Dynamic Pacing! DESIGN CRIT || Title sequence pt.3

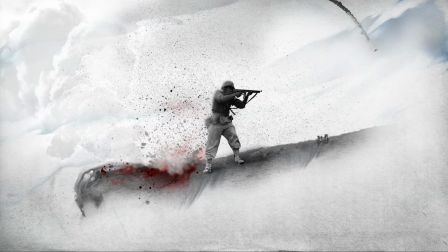But just pushing this plane over here makes me spot this sort of circular shape that I want to build out a little bit. And reinforcing that circle just a touch makes this scene feel contained. And I kind of like that and want to put more into that contained area. It's a beach, so maybe these ships?
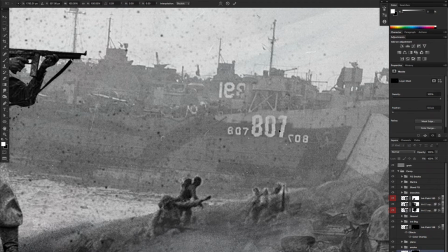And like we talked about in earlier parts, I want to keep our main guy and the landscape delineated and dominant and easy to see.
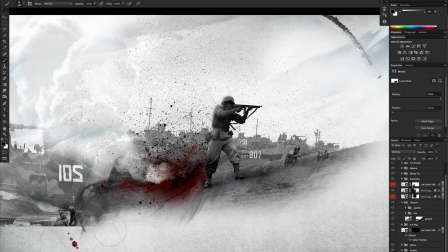So these ships are going to get toned down so they don't compete too much for attention and they don't make him hard to read.
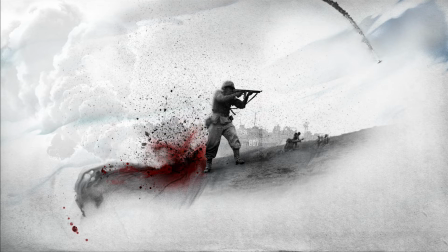But I kind of like him. And by discovering a few things in the making of it, while still paying attention to what's important and what the general goals are, we've got something kind of unexpected. It's a little bit of a shift from the images that come before it in the sequence.
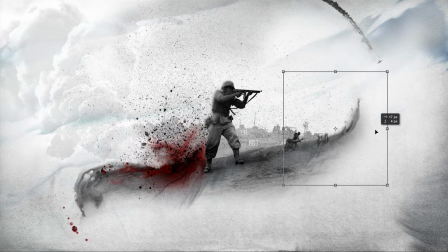But we need that shift. This is partly what I mean by pacing, which is really just another aspect of the storytelling, and closely tied to the idea of the emotional arc that we've talked about.
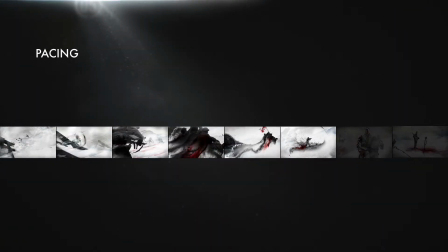It's really about the visual impact from one frame to the next, so you can kind of think of it as a visual hierarchy for your whole sequence.
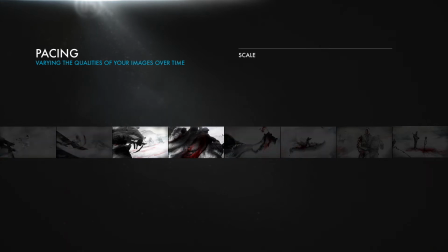So like which moments in the sequence are really big and bold and which are quieter and calmer,
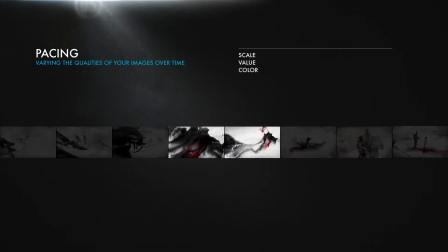or maybe where in the sequence are certain colors featured more dominantly. In each frame,
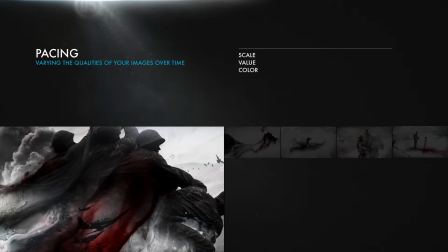you're drawing the viewer's eyes to an important area first by making some elements more prominent through heightened contrasts in scale, value, and color, texture, density, and so on. And then hopefully you also have less prominent elements by virtue of using
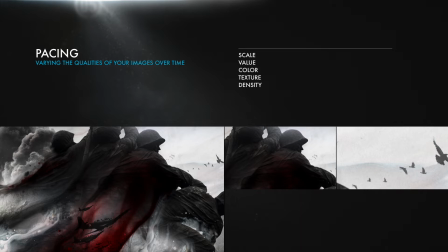maybe less scale or more subdued value and color or just less contrast overall.
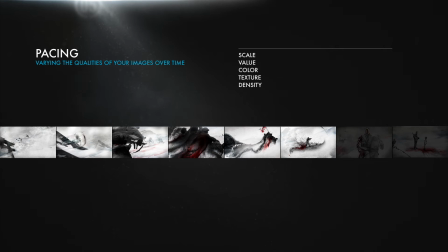In one sense, pacing refers to how you do that over time,
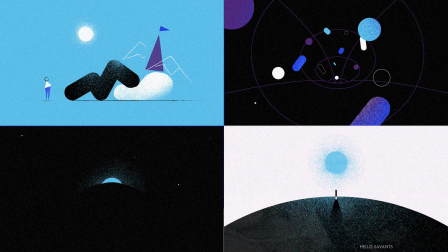in how you vary the scale and value and color and density and all the fun visual stuff from one frame to the next,
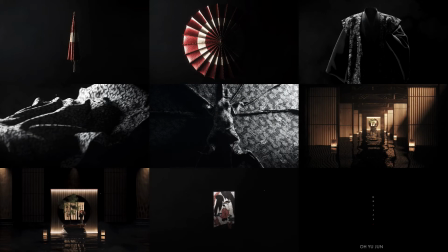and how those things ebb and flow from start to finish. It's something common to most forms of art because it's just something that people like.
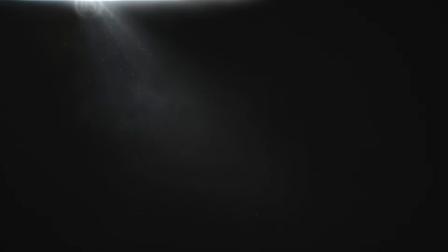Like, I occasionally come across this simple passage by Gary Provost, which is about writing, but check this out. This sentence has 5 words. Here are 5 more words. 5-word sentences are fine, but several together become monotonous.
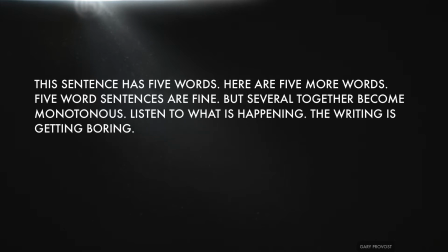Listen to what is happening. The writing is getting boring. The sound of it drones. It's like a stuck record. The ear demands some variety. Now listen.
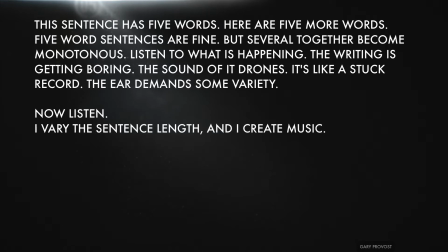I vary the sentence length and I create music. Music. The writing sings. It has a pleasant rhythm, a lilt, a harmony.
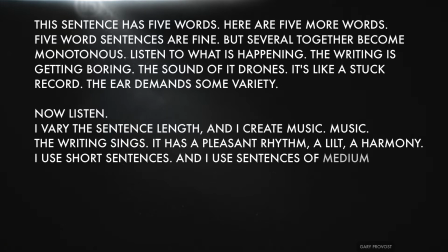I use short sentences, and I use sentences of medium length, and sometimes, when I am certain the reader is rested,
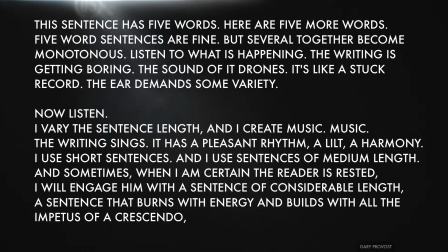I will engage him with a sentence of considerable length, a sentence that burns with energy and builds with all the impetus of a crescendo, the roll of the drums, the crash of the cymbals, sounds that say, listen to this.
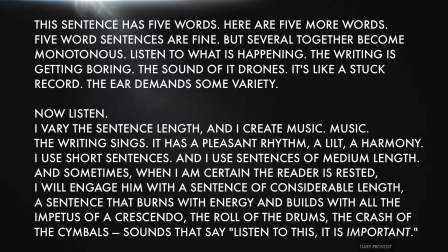It is important.
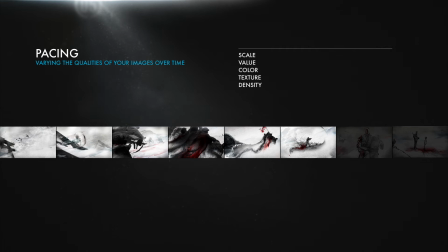So far, I'm paying a lot of attention to how the overall scales and values of the sequence start off,
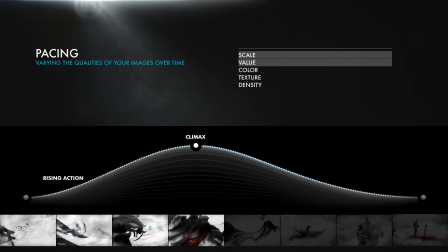ramp up, and then start ramping down.
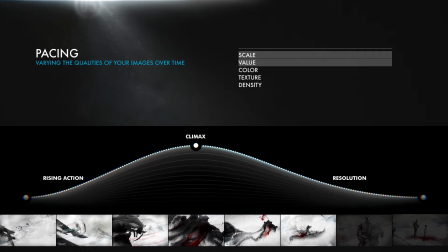It's actually a pretty smooth arc of intensity, in line with the emotional arc of building to all this action and then settling into the aftermath. So you can see how the emotional arc and the visual pacing are really closely related.
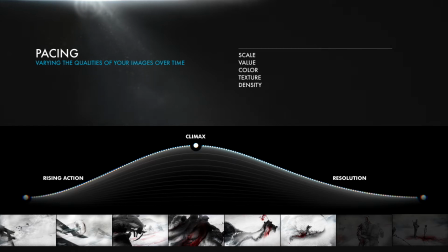As I mentioned in the last part, the experience of watching this, the emotional impact of it, is in part what you show.
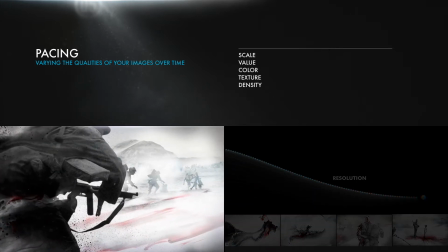That's true. This is a bunch of images of soldiers in battle, and you're going to have feelings about what those images signify to you. But a lot of the emotional impact comes from how those elements are used.
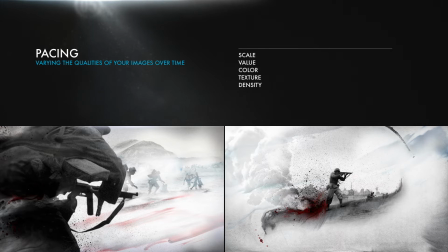Is it big or small in the frame, bright or dark, densely detailed or sparse,
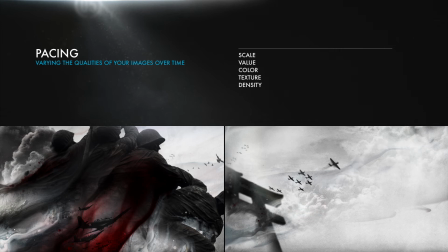high contrast or low, candy colored or black and white?
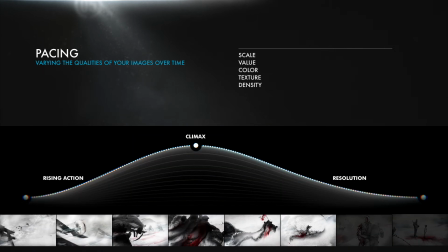And then what's the arc of those qualities over the course of the whole sequence?
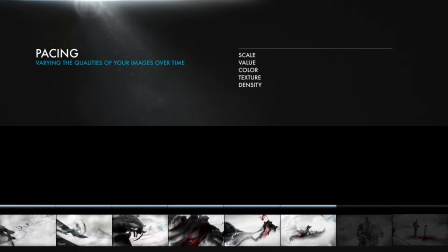How do those things change from frame to frame? In terms of scale, our sequence kind of looks like this at the moment.
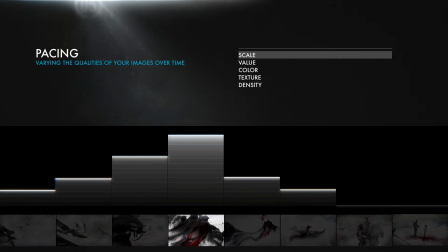The frame that feels like it has the biggest stuff is our climactic frame, with the earlier frames ramping up to it and later frames ramping back down.
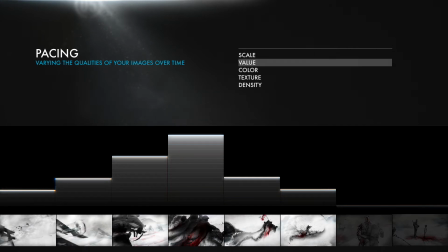Where are the darkest values? I'd say it looks about like this.
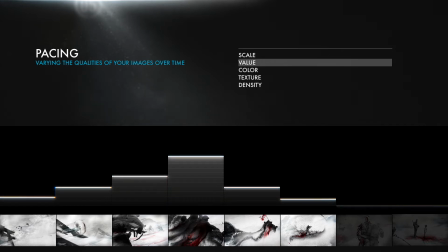Pretty similar, less intensity overall, but again, it ramps up to our climactic frame and then back down again. So scale and value are both supporting this general arc of emotional intensity. Now how about this red color? It starts appearing in frame 3, but it's kind of washed out.
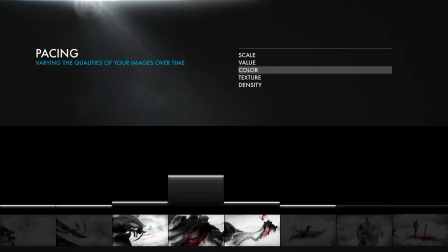And then in the climax, it's dark, but there's more of it. And then there are multiple brighter instances of it following that, and it starts tapering off.
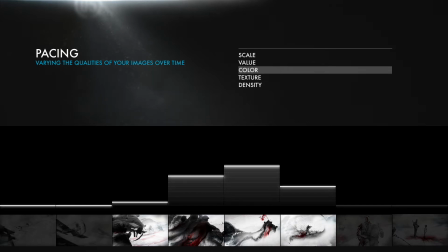And I want that. I don't want a gore fest through the whole sequence.
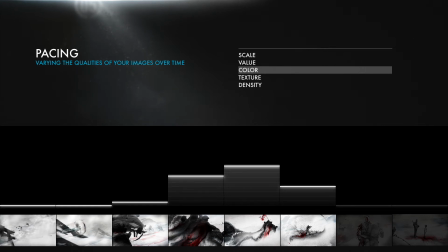I want it to be an element that's not really introduced until the intensity is the highest, and then I want it to be part of the aftermath. And with the sequence not entirely filled out yet, there may still be some adjustments to each of these things to dial them up or down because,
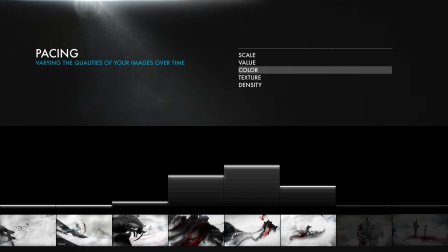for example, right now I'm using quite a bit of the liquid ink effect in the first couple of frames.
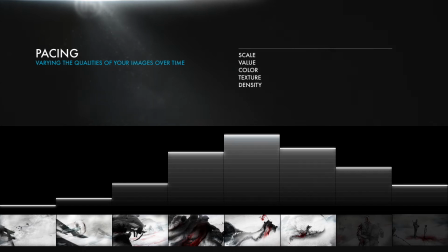But this is roughly where I think the liquid stuff should probably be in the story. Things should be fresh and sturdy in the beginning to better contrast how they're slowly worn down over the course of the sequence. But that's just this story and how I want to tell it.
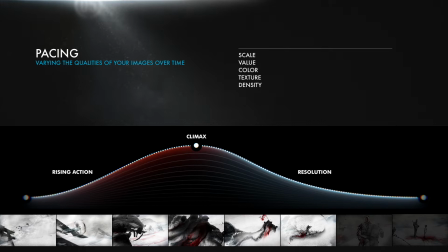We focused a lot on this extremely basic story arc of rising action to a climax and then falling to resolution because it's simple and it works here. But a different story may very well have a different curve, and the pacing and emotional arc may be different.
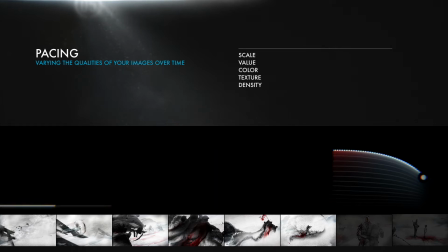You might want the whole thing to feel like a dance party with flashing lights and
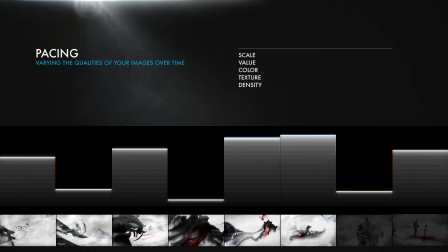hard cuts from frame to frame where it starts chaotic and bumps all the way through. Or maybe you want more of a roller coaster swinging wildly but smoothly from mood to mood.
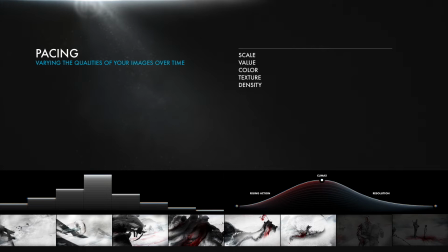For the viewer, the story and the emotional arc and how the various qualities are paced are all part of the same experience. Your audience won't really distinguish one from another, and you don't necessarily want them to. You want them to feel it and experience it.
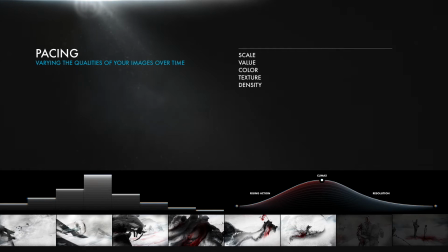But understanding your own films or animations or storyboards in these terms makes it way easier for you to see how you might want to adjust any given moment in them when they're not working quite as well as you'd like. Just keeping these sorts of things in mind helps you spot opportunities to make
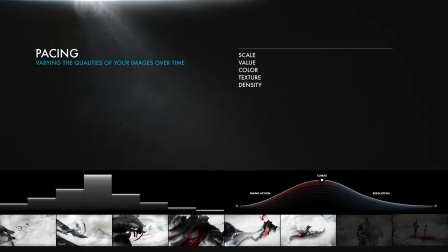sequences way cooler or more powerful or more moving or compelling. Right now, it's giving me a general roadmap so I can see how I need to push
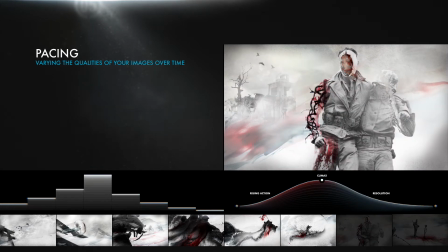the next frame in the sequence. So like I'm going to use even less of the red than is currently here for sure. And I should try to reduce the scale of things in general and use more of the fading.
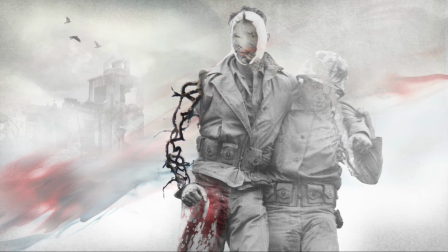Now I'm still going to try to use basically the same elements as the original, but the image of these guys cuts off at their feet.
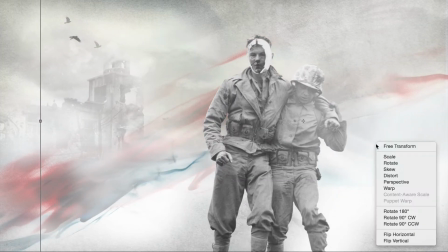So that's just a constraint I have to work with. And as I build it, that means I'm going to have to play with the elements, slowly try some ideas out and see where it goes.
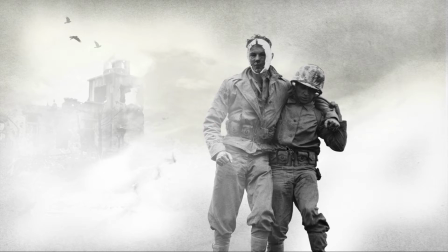But I'll keep coming back to these basic goals. In the story, this is the aftermath.
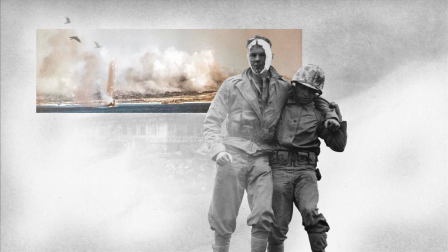The intensity here is much lower. The values and colors should be less prominent overall.
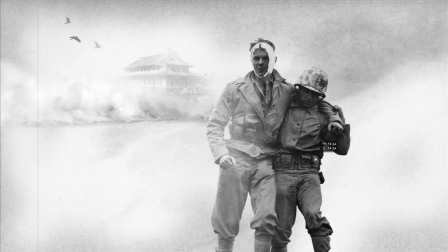But within those constraints, I'll keep creating details that fill out the story.
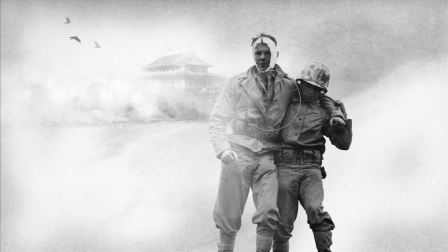Like obviously, I'm not going to suddenly introduce a reference to He-Man. Yeah, I wouldn't do that.
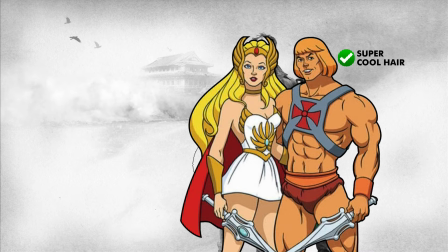Do they have super cool hair? Yes. Are they the masters of the universe? Yeah, of course.
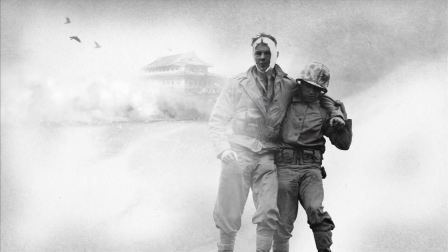But they're not, you're not in this story. Get out. Instead, I'm going to try things like Japanese buildings from that era. I'm going to carry through some of the smoke we've seen in the other frames and figure out how to use the inks to help fade this guy more and more.
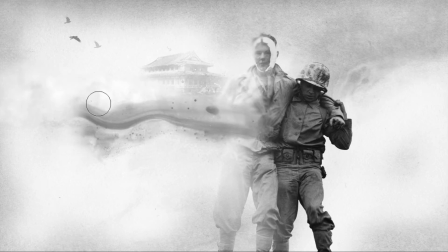I'm going to keep bouncing around the frame, slowly discovering ways to use these elements together with an eye toward creating the details of this little story.